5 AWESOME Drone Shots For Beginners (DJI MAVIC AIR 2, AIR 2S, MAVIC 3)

welcome back to a new era guys Anuj here and in today's video I'm going to show you five cinematic drone moves that you should know let's go
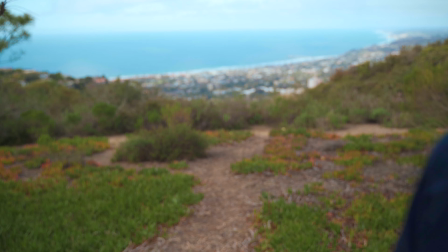let's go make
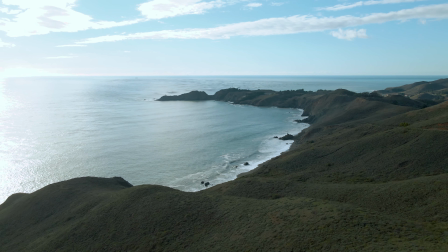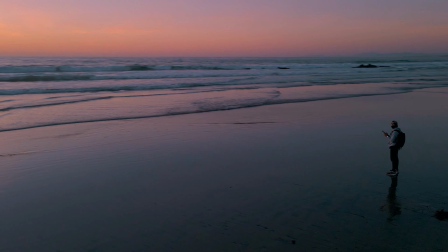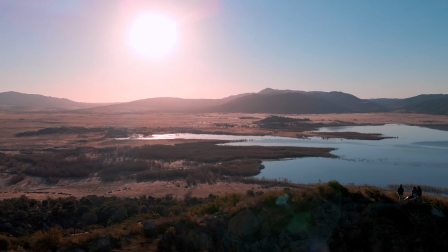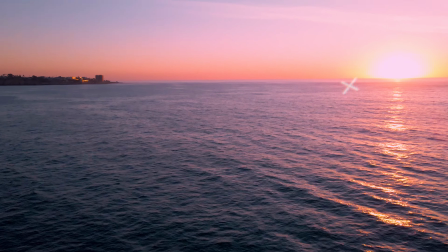sure to like and subscribe because we always have some cool camera tips you know doing some drone camera whoosh whoosh by the way as we go through the video want to keep a couple things in mind one being that you don't want to to go full throttle when you're controlling your drone, just because gentle and more controlled movement tends to be more cinematic and you can always speed up the footage in post. Another thing that you wanna keep in mind is that I'm using the Mavic Air 2, but honestly, all of these tips, all of these movements can translate to whatever drone or whatever drone footage that you have. All right, the first shot is gonna be what I call, and I'm pretty sure a lot of other people call it, the elevator shot, which is basically you just shooting your drone straight up while the camera is facing forward.
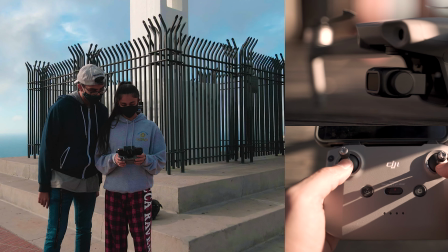The trick to making this thing a lot more cinematic is that you want to start behind something, something that'll reveal your final composition as you go up.
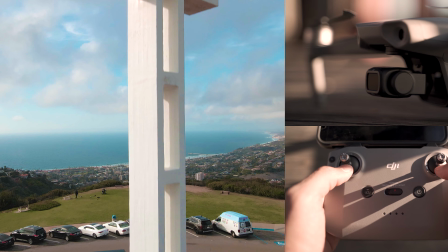Check it out.
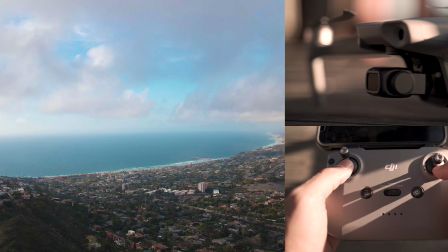So the second cinematic drone shot, which is one of my personal favorites, is the pull back and up. So you want to start with the drone really close to your subject or yourself facing you,
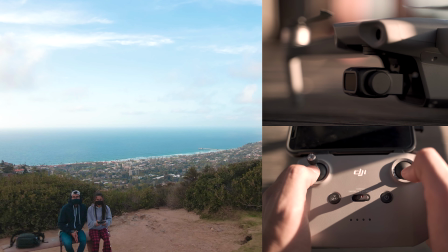and you just want to have it pull back while slowly rising, so you can reveal the whole composition at the end.
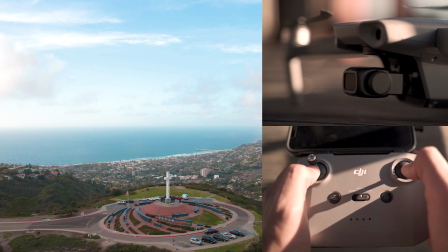So the third shot is going to be a circle shot or an orbit shot. What it basically is, is that the drone is just going to be circling around you at a constant speed take note though you want to have the gimbal facing a downward 45 angle at your subject relative to however high the drone is and the thing about this one is you also want to
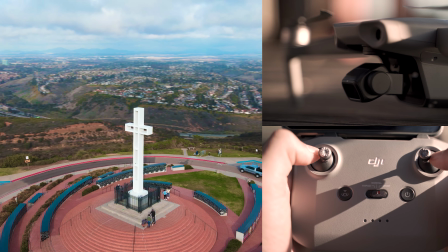treat it like a reveal shot you want it to have it orbit around the part that's boring until it comes around to the back or the front wherever your epic composition
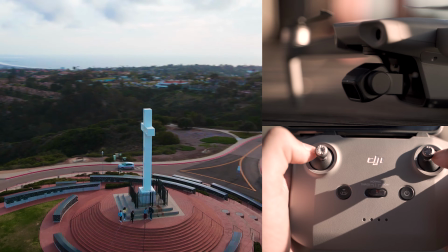is unless you're at some high vantage point and everything around you is just epic it doesn't really matter so the fourth shot is going to be the bird's eye rotate or you could call it a top-down while rotating upward. Basically, all it is is the drone is directly above you, looking straight down at the ground, and it's rotating as it pulls up.
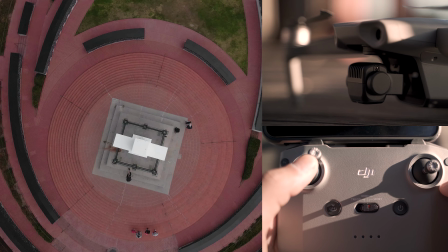This is going to allow for some super abstract compositions, and it's one of my favorites just to get super interesting stuff.
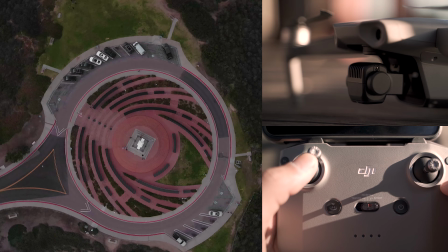The final cinematic drone shot is going to be the tilt reveal. It's super easy to do. It's my go-to because it's a quick shot, and it's super cinematic. All you're doing is having the drone move forward while the gimbal is tilted all the way down,
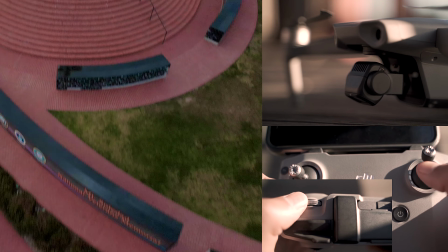But then what you're gonna do is just have the gimbal slowly rotate up until your final composition comes into view and BAM there you go All these drone shots are really gonna help you get cinematic footage, especially if you're a beginner So don't forget to like and subscribe and I will see you guys next Wednesday